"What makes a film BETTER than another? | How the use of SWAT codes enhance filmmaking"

Good morning! Hi, I'm Georgia, and today I will be comparing two films based on their techniques and telling you which one I think did better.
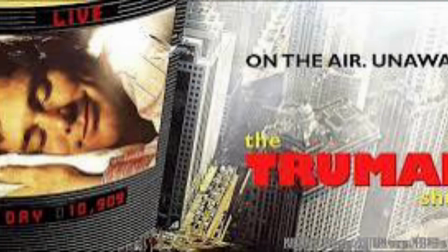The first film is The Truman Show, directed in 1998 by Peter Weir.
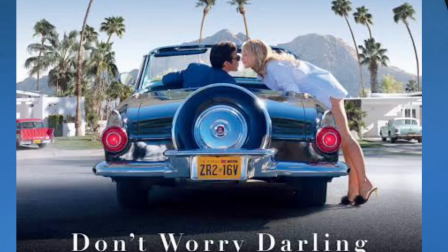The second film is Don't Worry Darling, directed by Olivia Wilde in 2022.
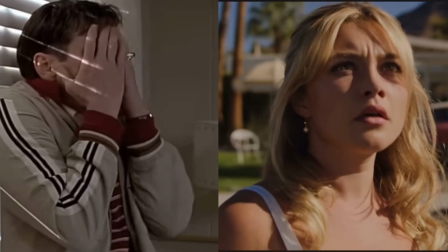Both films follow the main character on a search for truth while living in a simulated reality set in the 1950s.
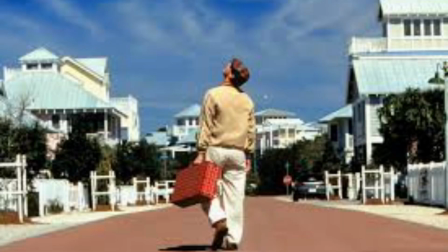They both explore themes of suburban dystopia as well as manipulation.
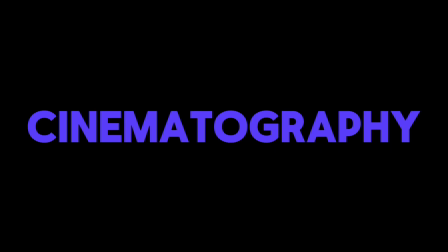Cinematography.
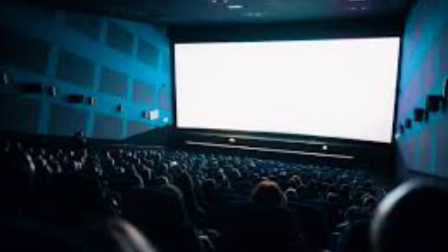Director Peter Weir has constructed The Truman Show in a way that we, as audience members, view Truman the same way that the audience within the film sees him.
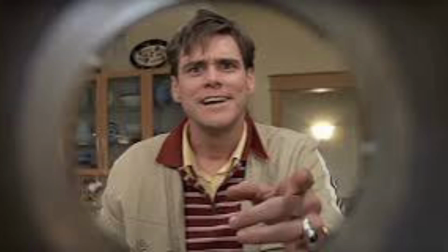Often there are iris shots or fisheye lenses being used in order to present his life through a filter.
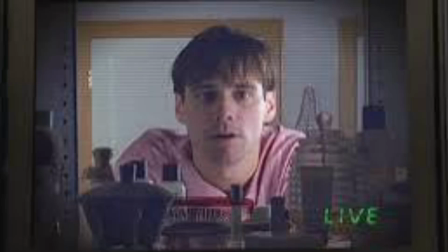The visible separation caused by the lenses creates a barrier between us and Truman, and yet we are still able to view him very closely.
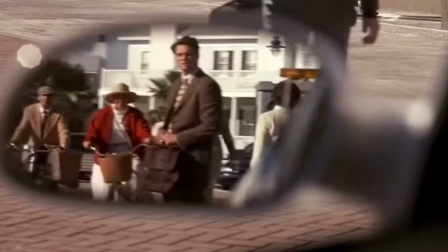Due to this and the disguised placement of cameras, it is easy to feel as if we are intruding on Truman's life while watching the film.
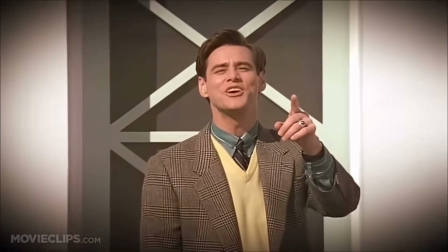Additionally, the camera will zoom in during scenes, allowing us to focus on key points of a frame and remind us that Christoph,
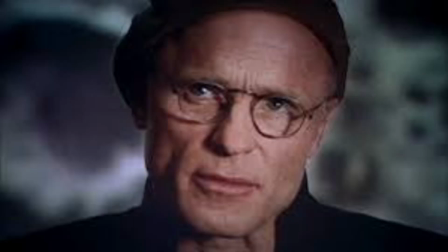the producer of the reality show that Truman is living in, has complete control over what we see.
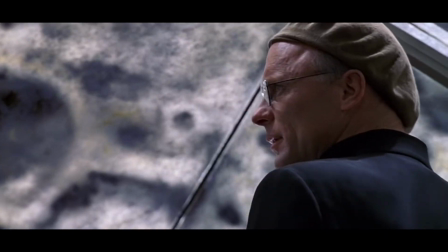Cue the sun.
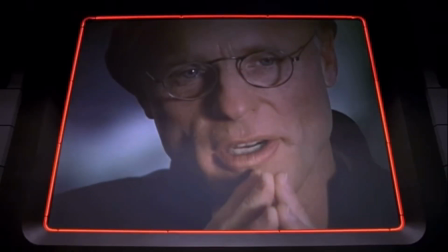Christoph's power is also shown through low-angle close-up shots, displaying his obsessive manner as he peers at the screen.
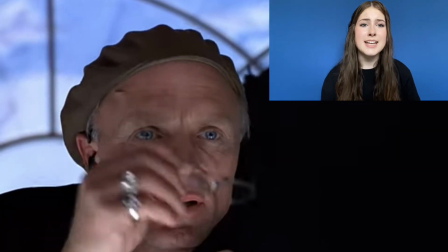In this scene, his tense face is illuminated by high-key lighting, and we watch as he gazes intensely through his glasses, desperately hoping that he can still manipulate Truman.
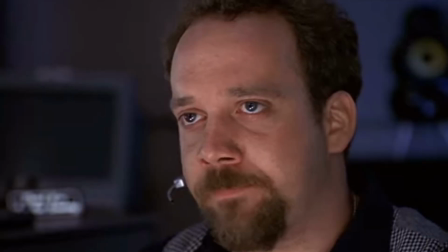Do it!
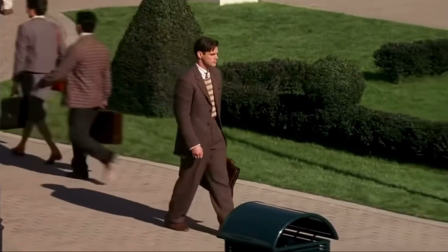To accompany this, there are mostly high-angle shots when showing Truman, emphasizing his weakness and submissive feelings as his life is being controlled by Christoph. As we look down at him, we are forced to feel as if Truman is a product and we are buying it. Because of Peter Weir's creative choices in cinematography, he makes us fall victim to the theme of consumerism,
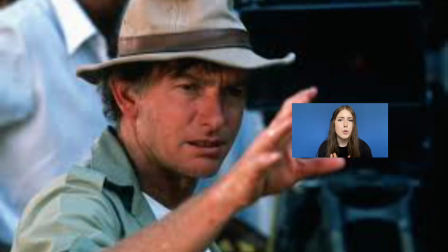either making us feel that he has control over us, or we have control over Truman. When watching Don't Worry Darling, I noticed not much of a difference in camera angles and shot types.
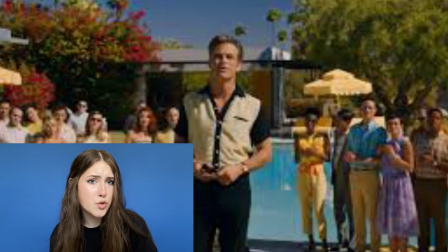In this scene containing Alice and Frank, the creator and controller of the city they're living in, there is no variation in angling.
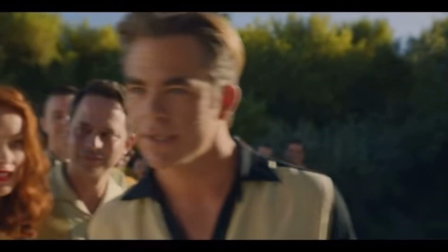Despite the assumed difference the characters are supposed to have, it is not represented through cinematography. This creates an uncertainty in position and power, whereas in The Truman Show, the clear contrast of angles allows us to easily identify the different character roles within the story.
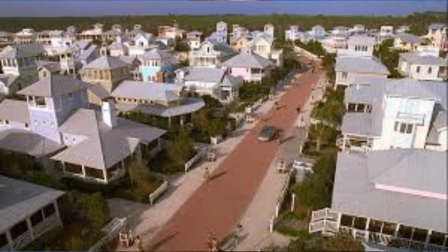Mise-en-scene. A majority of the setting we see during The Truman Show is the streets of Sea Haven, a bright and colourful place where everyone seems to be happy and unified. When looking at the town, the people and props are used to display the robotic ways of Truman's surroundings.
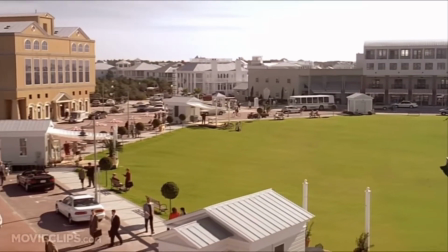In wide shots like these, we are able to view large groups of people, all moving as one at the same time. This highlights the controlled environment that Truman is living in, and creates contrast when he begins to fall out of his usual pattern.
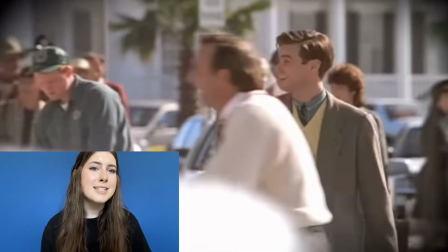At the start of the film, Truman seems to easily follow those around him without question.
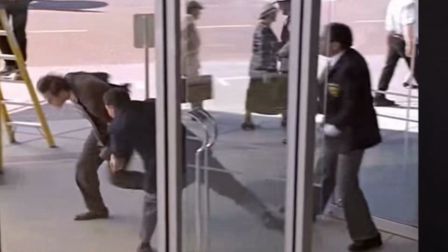However, in this scene, Truman is rushed onto the busy street by security, confused and unsure of his reality.
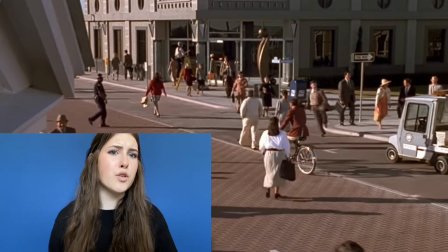His movements are completely different from the consistent and steady ones of those around him,
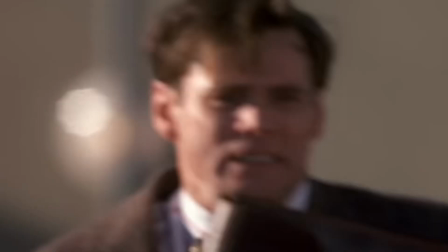showcasing the surreal aspect of the setting and the shift of pattern in the movie. Though the arrangement of sets in Don't Worry Darling is visually appealing,
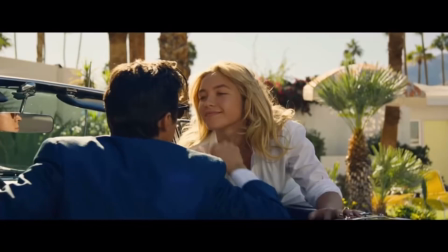it is heavily focused on pleasing the eye rather than conveying characters' emotions or communicating the story. Often scenes of the setting are repeated, yet the props and people stay the same, not adding any significance to the storyline.
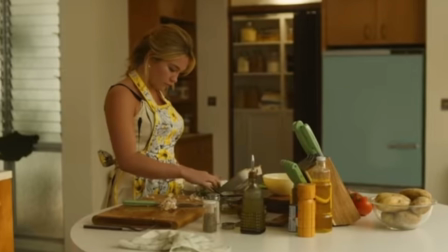For example, the frame here showcases the home's interior, presenting the mid-20th century style, yet not having any significance to the scene. However, in The Truman Show, Peter Weir manages to include shots that are not only visually appealing, but contain hints to the storyline. Many times in the movie, props are provided to showcase the common theme of consumerism.
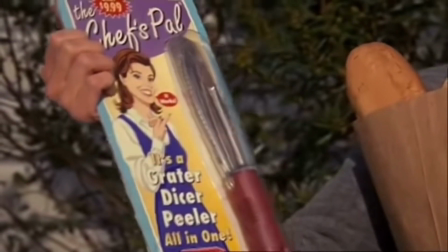Truman's wife Meryl is seen to advertise multiple products to him while mimicking that stereotypical salesperson voice.
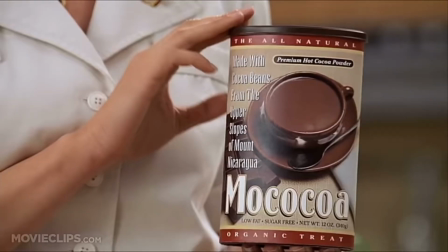I've tasted other cocos. This is the best.
Sound design. Like the cinematography, almost all the sound we hear during The Truman Show plays as it would in the reality show itself.